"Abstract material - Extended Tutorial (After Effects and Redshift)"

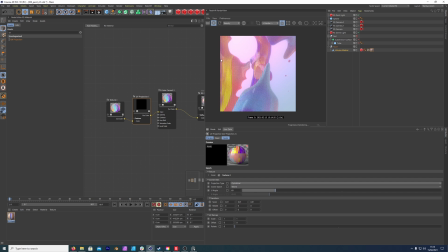8:16 And that's quite cool because we're getting that yellow, nice yellow streak through here, and it's blending. Obviously, this is not seamless here, but we're just setting this up for this shot only. I mean, if you want to play around and make it seamless, you can. But that would be for a bigger object and if we're to zoom out with the camera.
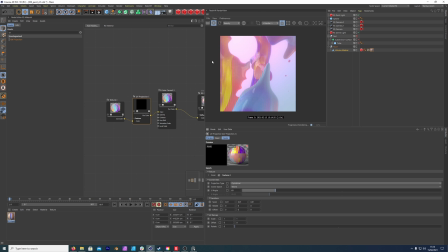8:34 But we're just kind of looking for something that's working within this scene. Let's try spherical. Maybe our UV angle back up.
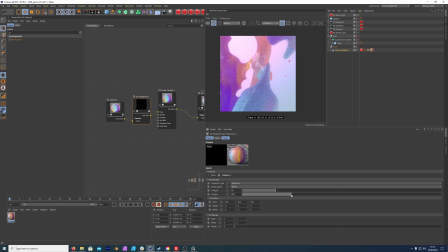8:51 And you get to really control where the color is here, which is quite nice. We can even rotate it here and transform. Get some nice streaks coming through the end.
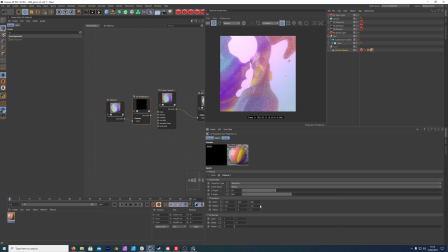9:08 And it's more or less just playing around with it because this is quite an abstract looking aesthetic. So, you know, your process can be just as abstract. It doesn't have to be very linear. We're looking to create something a little bit surreal and artistic here.
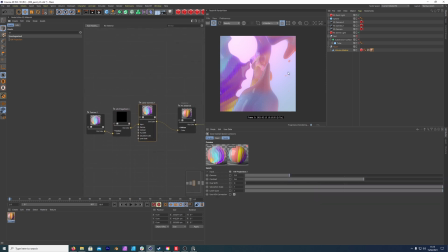9:25 Okay, now this is all great, but it's super shiny and it's, you know, we want more control over how the light bounces in between these sectors because it just looks a bit cheap right now with the material.
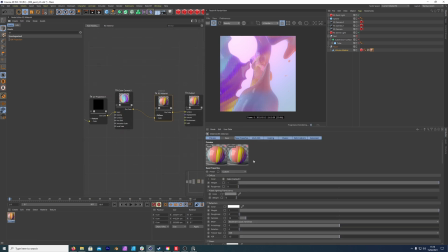9:39 So to do that, we want to change our present maybe to plastic, and we can already see a change in the shimmer of this. To get more kind of bounce and refraction of the light, it would be really cool if we could just add some translucency to this.
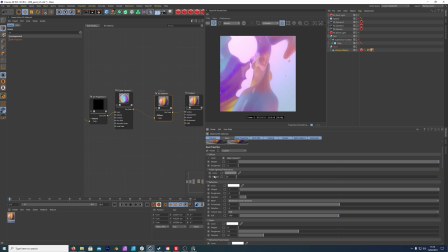9:58 Let's maybe put this to 2.45. Let's try that. 0.3. Play with our backlight a little bit. Cool. Now we're getting that kind of faded look that we originally had in the preview.
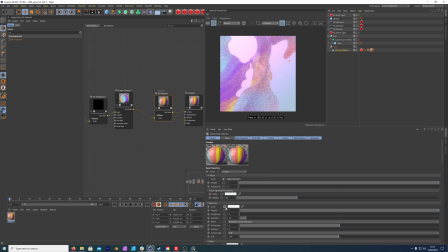10:14 If we were to change it to full white, it would be much more translucent, as we can see here. But this is, again, because it's kind of an abstract idea, you know, adding a kind of a tinge of pink or blue.
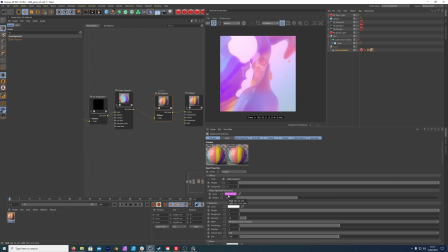10:29 You kind of, it's like a blue window, or you know, it's a translucent glass that has a tint to it, and that adds even more flare, let's say, to it. Let's maybe add more saturation to our blue here.
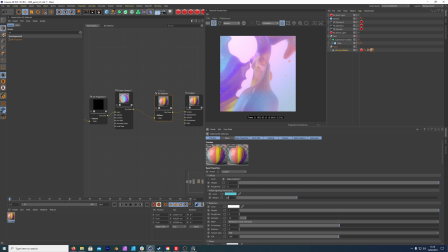10:43 Cool. I quite like this, and this is working well. Maybe bring down the translucency to 0.25. Okay, so we really want to control the fall off of the light and kind of the specular areas of this material, because it just looks really, really glossy and shiny at the moment.
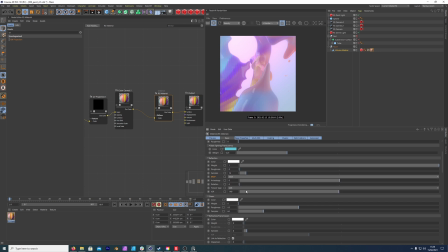11:02 So the first thing we're going to do is change our BRDF to Beckman, and that allows for a smaller fall off on the specular highlights. Now we're going to bring our roughness up to 0.3, just to kind of roughen out those shiny areas.
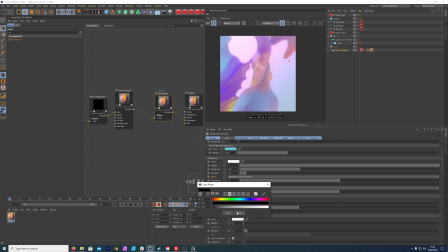11:17 And then the next thing we're going to do is bring our sheen down just to a black, and just bring that roughness down to zero. We just don't need to add much in terms of a sheen. And then the next thing we want to do here is just kind of add a tiny bit of weight to our
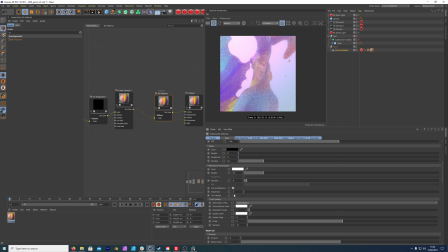11:34 refraction and bring that up to 0.1, and maybe just put our dispersion up to 70, and let's see what we get here, because that will maybe provide some interesting results in terms of how the light is hitting off the materials. And the next thing we want to do is just change our subsurface to 0.1,
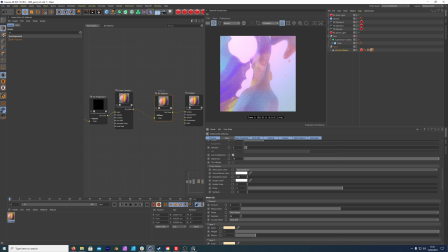11:54 maybe take just 0.01. And then next we want to go to our coating and just add 1 to the weight of our coating, and this adds a really nice extra shine to everything that we've just built on top of this.
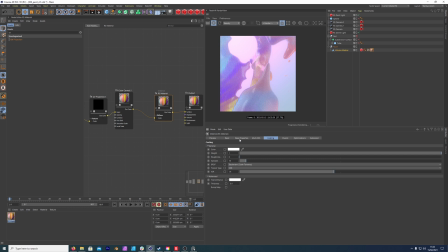12:12 And yeah, it's looking quite shiny, but in a kind of, in a much more tangible way. It feels like you could actually see this material in the real world. And even if you're making something surreal, it needs to feel a part.